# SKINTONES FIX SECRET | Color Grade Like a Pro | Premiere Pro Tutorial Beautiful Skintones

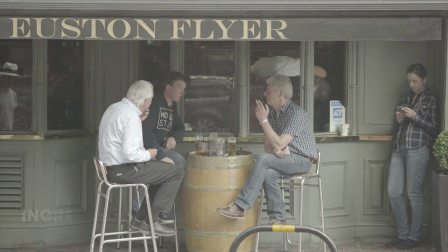0s
First we're going to add Lumetri from effects panel. We can either increase the contrast and saturation of our log footage to match Rec.709
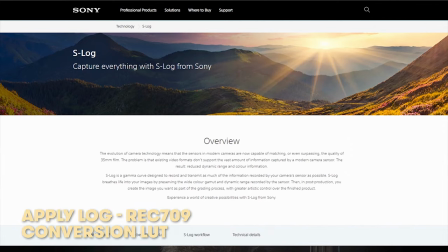8s
profile or we can apply the conversion LUT given by camera manufacturer.
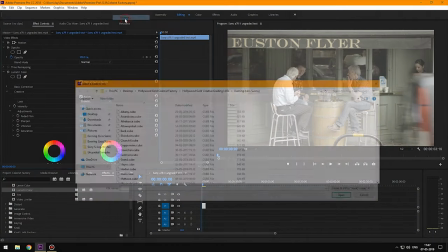12s
In this case we're going to use Colorist Factory's Hollywood Gold Pack which gives us access to conversion LUTs.
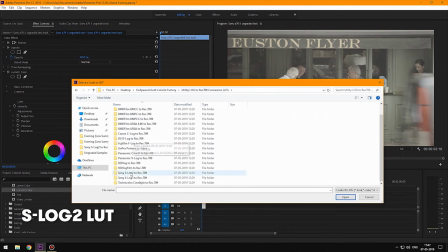19s
We're going to go ahead and apply S-Log2 LUT in the creative tab. That way we can control the opacity of the LUT.
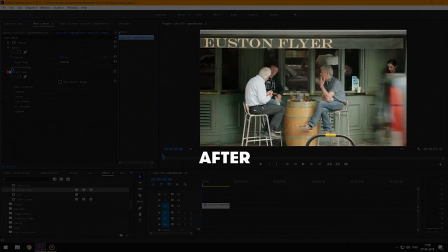25s
Here's the before and after of our basic color correction.
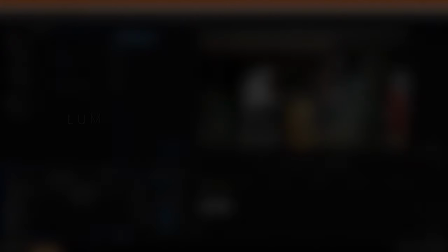29s
Now we're going to add a second layer of Lumetri, and in this layer we're going to set the color grade of our film. Make sure that you move towards stylistic color grading only after you've color corrected the shot.
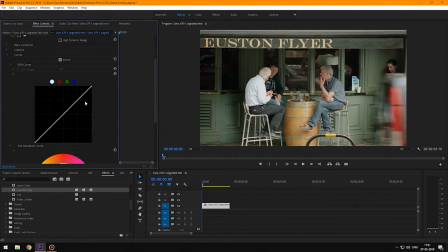42s
I would like this shot to be a little moody.
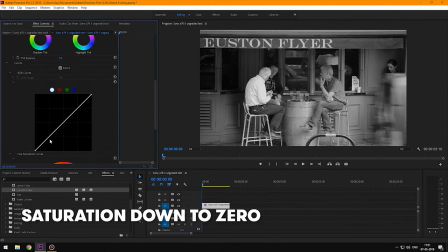45s
First I'm going to pull saturation down to zero, and then work around RGB curve to get a bit of moody contrast.
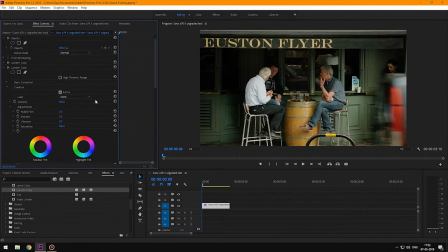55s
If you have a creative LUT, we're gonna apply it in creative section.
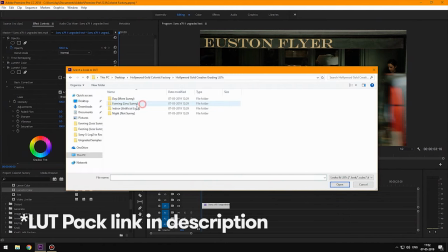60s
Since this seems like an evening shot, we're gonna go ahead and select a LUT from evening folder.
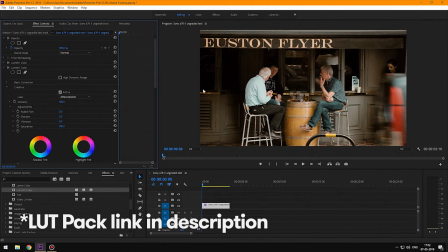66s
I think I'm gonna go with this one. This looks pretty good.
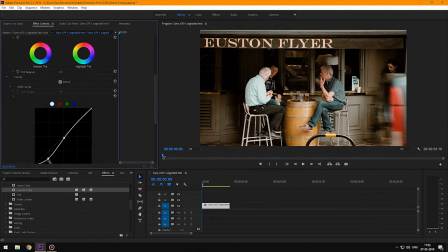71s
We're gonna do some minor changes to the curves to make the LUT fit in a little better. Final step, we're gonna fix the skin tones. We're gonna go ahead and select the HSL secondary segment.
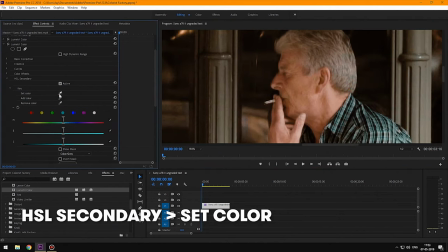85s
We're going to select set color color picker and we're going to select the color from the skin of this gentleman right here.
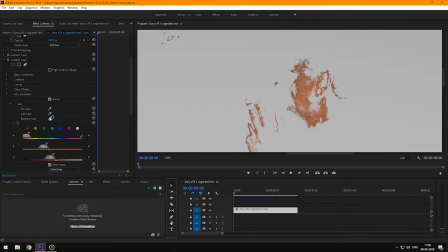92s
We're going to tick show mask that way we can see our selection. Now using add color color picker we're going to refine our selection.
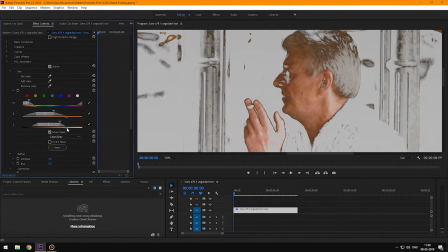102s
We're going to further refine using the HLS selections and denoising selection and get a bit of blur in action. Next thing we're going to do is we're going to isolate skin tones using selection mask in opacity segment.
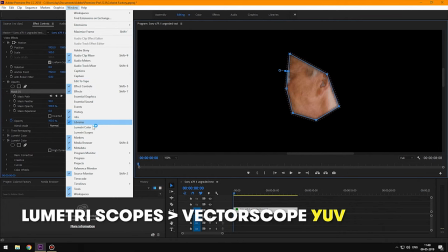119s
We're going to go ahead and enable lumetri scopes and select vector scope YUV mode.
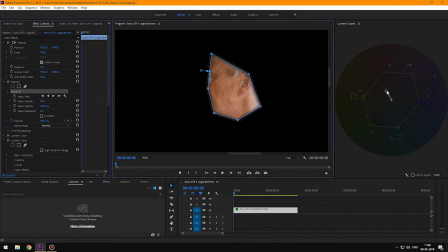128s
Now you want to make sure that your skin tones details lie on this line right here this goes for any skin tone out there regardless of your ethnicity so we will go into the correction panel with hsl segment click on the triple wheel
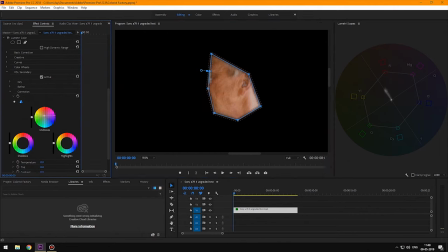144s
icon and pull the mid-tones toward orange now as we do this notice how the details shift toward this line second we're going to
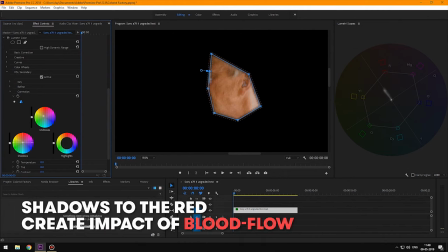156s
go ahead and pull the shadows slightly towards red this will give an impact of blood flow in the skin
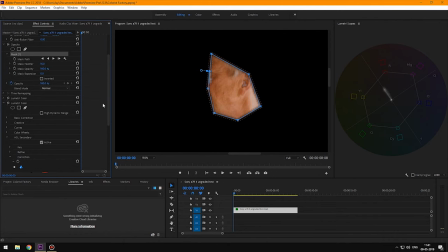163s
Make sure not to overdo it. Now we're going to go ahead and delete Opacity Mask and HSL Mask.
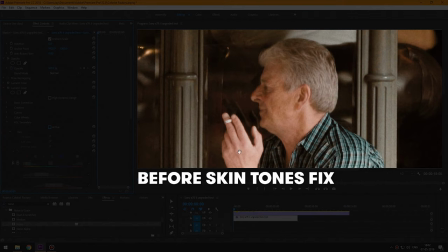173s
So that's before skin tone fix. And that is after skin tone fix.
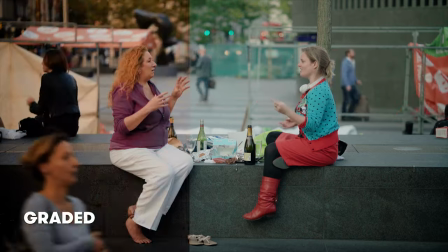184s
So, that's how we color grade using a Creative LUT in Premiere Pro and fix skin tones like a pro.
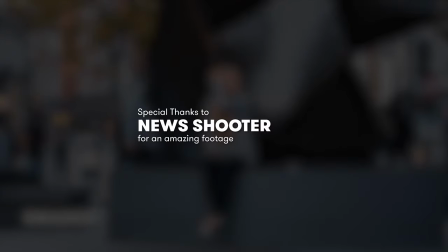191s
A link to Colorist Factory is in the description below, so make sure to check it out. Hope you guys liked the video, if you did, make sure you hit the like button.
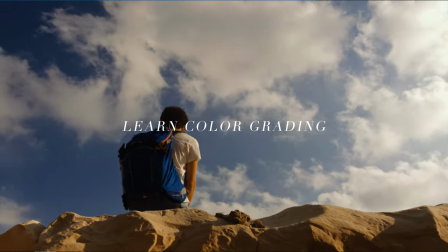200s
If you have any doubts, leave them in the comments down below and click on the subscribe button for more awesome color grading and editing tricks coming to this channel soon.